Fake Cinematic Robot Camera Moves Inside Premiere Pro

I went over the transform effect in Premiere on the last upload, but today I want to show you a real client example on how I use it to make what seems like one continuous robot shot. Let's see if you can spot the cut in these four examples.
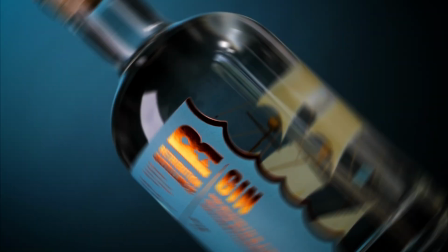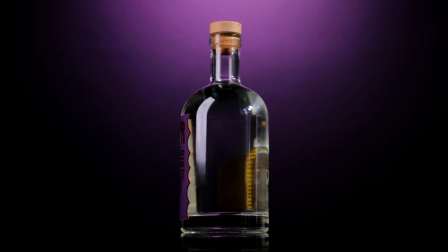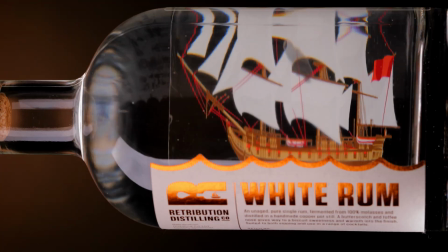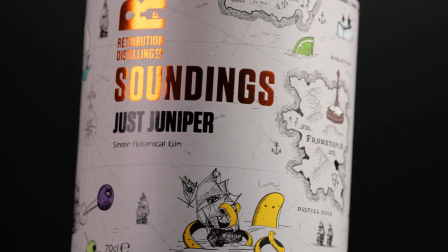Now this is not perfect, I know, but I don't have one of those fancy robot arms or 50,000 quid to get one just yet. So what do we do if we can't afford that sort of luxury? Well, we can try and fake it with a few shots from different distances, the transform effect inside Premiere, and a handful of keyframes.
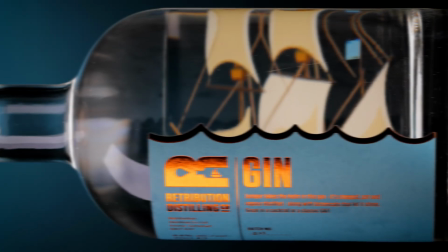73s
If I play back the footage frame by frame, you can see the slight change in lighting, and that is where the cut takes place.
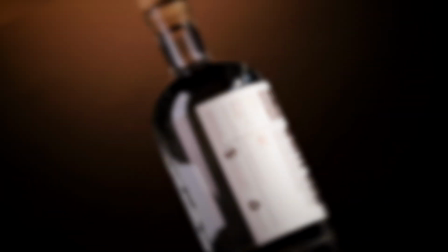80s
But by using the transform effect with the shutter angle dialed in, the cut starts to get hidden as the motion blur is applied. For a more detailed tutorial on using the transform effect, watch the previous video, which I'll link above. I'm keen to keep this one short and snappy, so I'm just gonna dive on into the completed Premiere file. So let's look at this example.
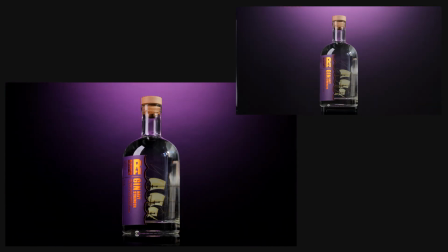100s
All we're using is a tight angled shot, a wide shot, and a closer crop.
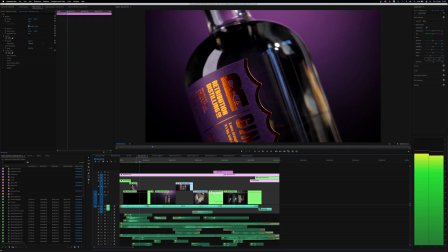109s
These three shots will allow us to make our fake robot arm move. Here we are inside of Premiere, so let's have a little scrub through the parts in question.
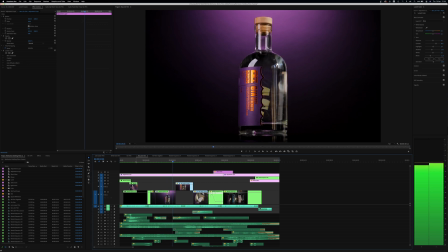117s
Sorry if you edit in a different application, but hopefully you can still get something out of this.
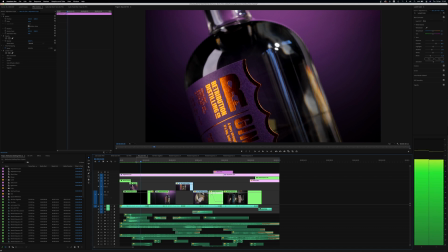121s
So let's look at this tight angled shot to wide within this nest.
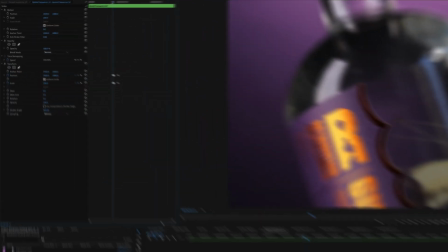125s
You can see when the lighting changes, that is where our clips cut together with the transform effect motion, blurring the obvious change.
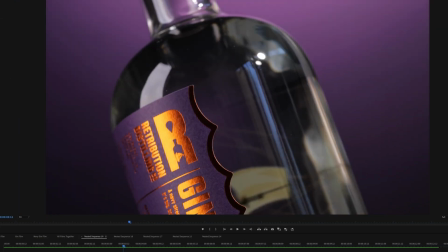133s
All we have done is scale, rotate, and position the wide shot to match up with the tight angled one,
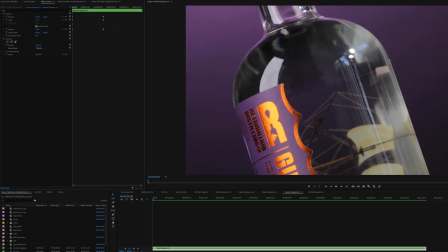138s
and then keyframe this wide clip to get its original positioning over the time it takes for one bottle rotation.
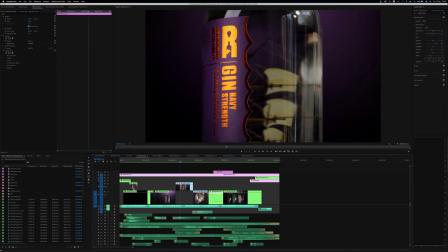147s
Next, it's getting from the wide shot to the closer crop. And this is simply done in the same way as before by adding keyframes within the
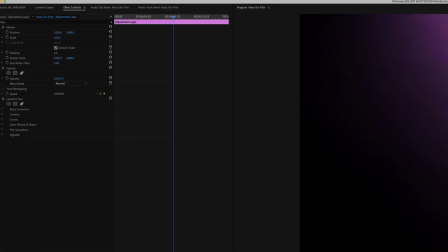155s
transform effect for the scale and position on the wide shot to match the close crop. Make these keyframes close together to get more motion blur, which again will hide any obvious cut.
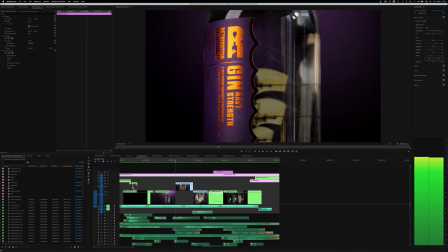165s
You can get quite creative by learning this tip, and soon you'll be experimenting with different punch-in effects from two shots. Or even faking a programmed robot move with rotation and scaling. Of course, if any companies want to send me their latest and greatest robot arms, I am more than happy to accept. But for now, keyframes within the transform effect is a free way for you to experiment with on your next product commercials. Remember to check out the previous video for a more detailed breakdown on using the transform effect. And if you found this video interesting, then the video on screen now will show you how you can use this effect for a totally different use. It's an oldie, but still a good tutorial, and I know it'll help a lot of you out. Like this video, subscribe if you want, leave a comment down below, and I'll see you on the next one. Peace. Oh, and thank you to the companies that are giving me all this work.